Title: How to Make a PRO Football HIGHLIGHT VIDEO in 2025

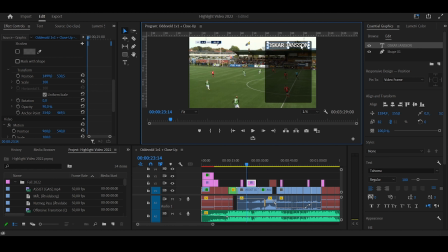the appropriate size to fit in the window and then add adding some other stuff like I did before so like position and then you can just play around with this maybe you want to add something else that you can come up with but like add your position add your like date of birth
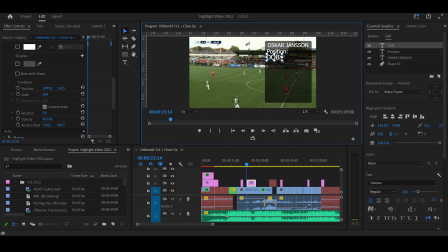I feel it's really important for them to know and then when you play back it will look something like this so this is just a basic graphic you need something like that some kind of intro so try to make that. So now we created an intro and then my next suggestion would be to get a music track for your video. The music should be there to carry your video forward and enhance your video. It shouldn't be too distracting and take away from your play which is why people watch the video. If I would give you some recommendation where to get your music I would suggest you could go I use Epidemic Sound. It's a paid service but you get unlimited music. I think you can sign up for a free trial. So if you create your video and upload it during that trial, I don't think you have to pay anything and the video will stay up and you won't get any copyright strikes. You can use Artlist as well as another good music platform. I used that one before or you could just download whatever track from wherever you want.
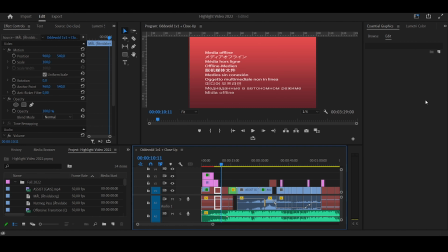It's up to you. And now we're really getting into the clips and how we want to put them put them together. So what I did now is not here anymore but if you have seen the highlight video you know that I put my first professional goal and as a first
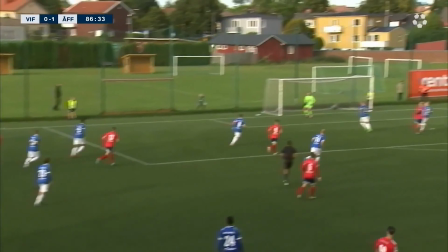play it was across from the sideline all the way into top corner of the goal so I thought it was a really good play.
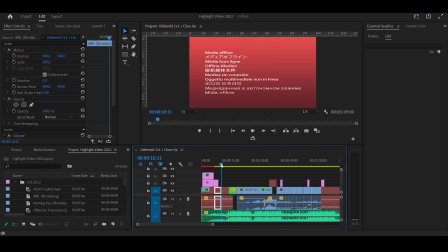It hooked the viewer, catch your eye so I added that first It was supposed to be here down here, and then I have my assist against guys That's the second play another strong play and then I
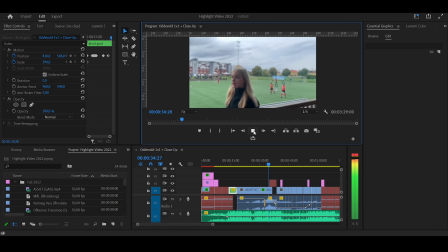added in another angle Of the same play if you have more angles That's also a great thing you can use to enhance a play and then I added a dribbling play you
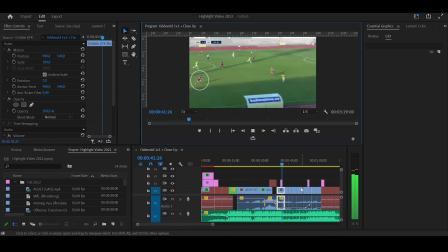can see here against If come on the way where I get the ball here I turn him and I sprint down the line and then I cut it back go inside instead and then I try to find an angel down with a pass the idea with these three first plays is that they should be your strongest ones
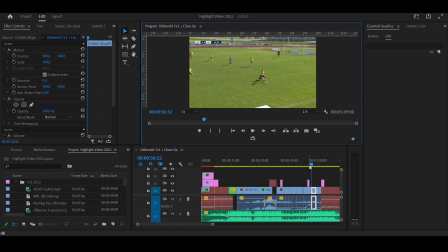because the idea is we want to hook the viewer first of all and the other thing is that we want to establish the style as we spoke about in step two so I added a goal because I want to make sure people see i'm a goal scoring thread i added an assist you see that i can create stuff as well
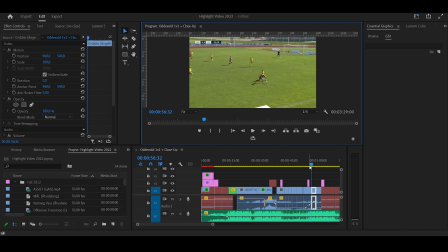and then i added some dribbling and show off to show off my speed my 1v1 ability so people got a pretty good grasp already of what the highlight video will show them and then the last thing really that you need to know is how do you create a graphic
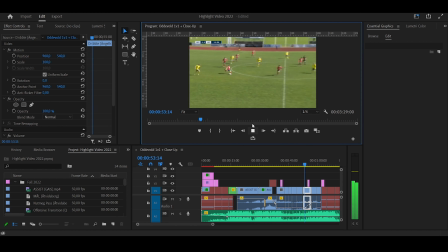uh to show where you are on the pitch So for instance in this play you can see there's a circle around me to show okay here I am and then the rest of the play just continues. So how do we create this kind of graphic that you see here?
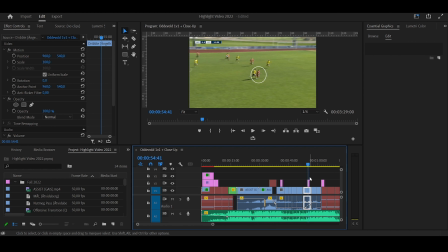This is called keyframing. So this is a bit more advanced, the keyframing.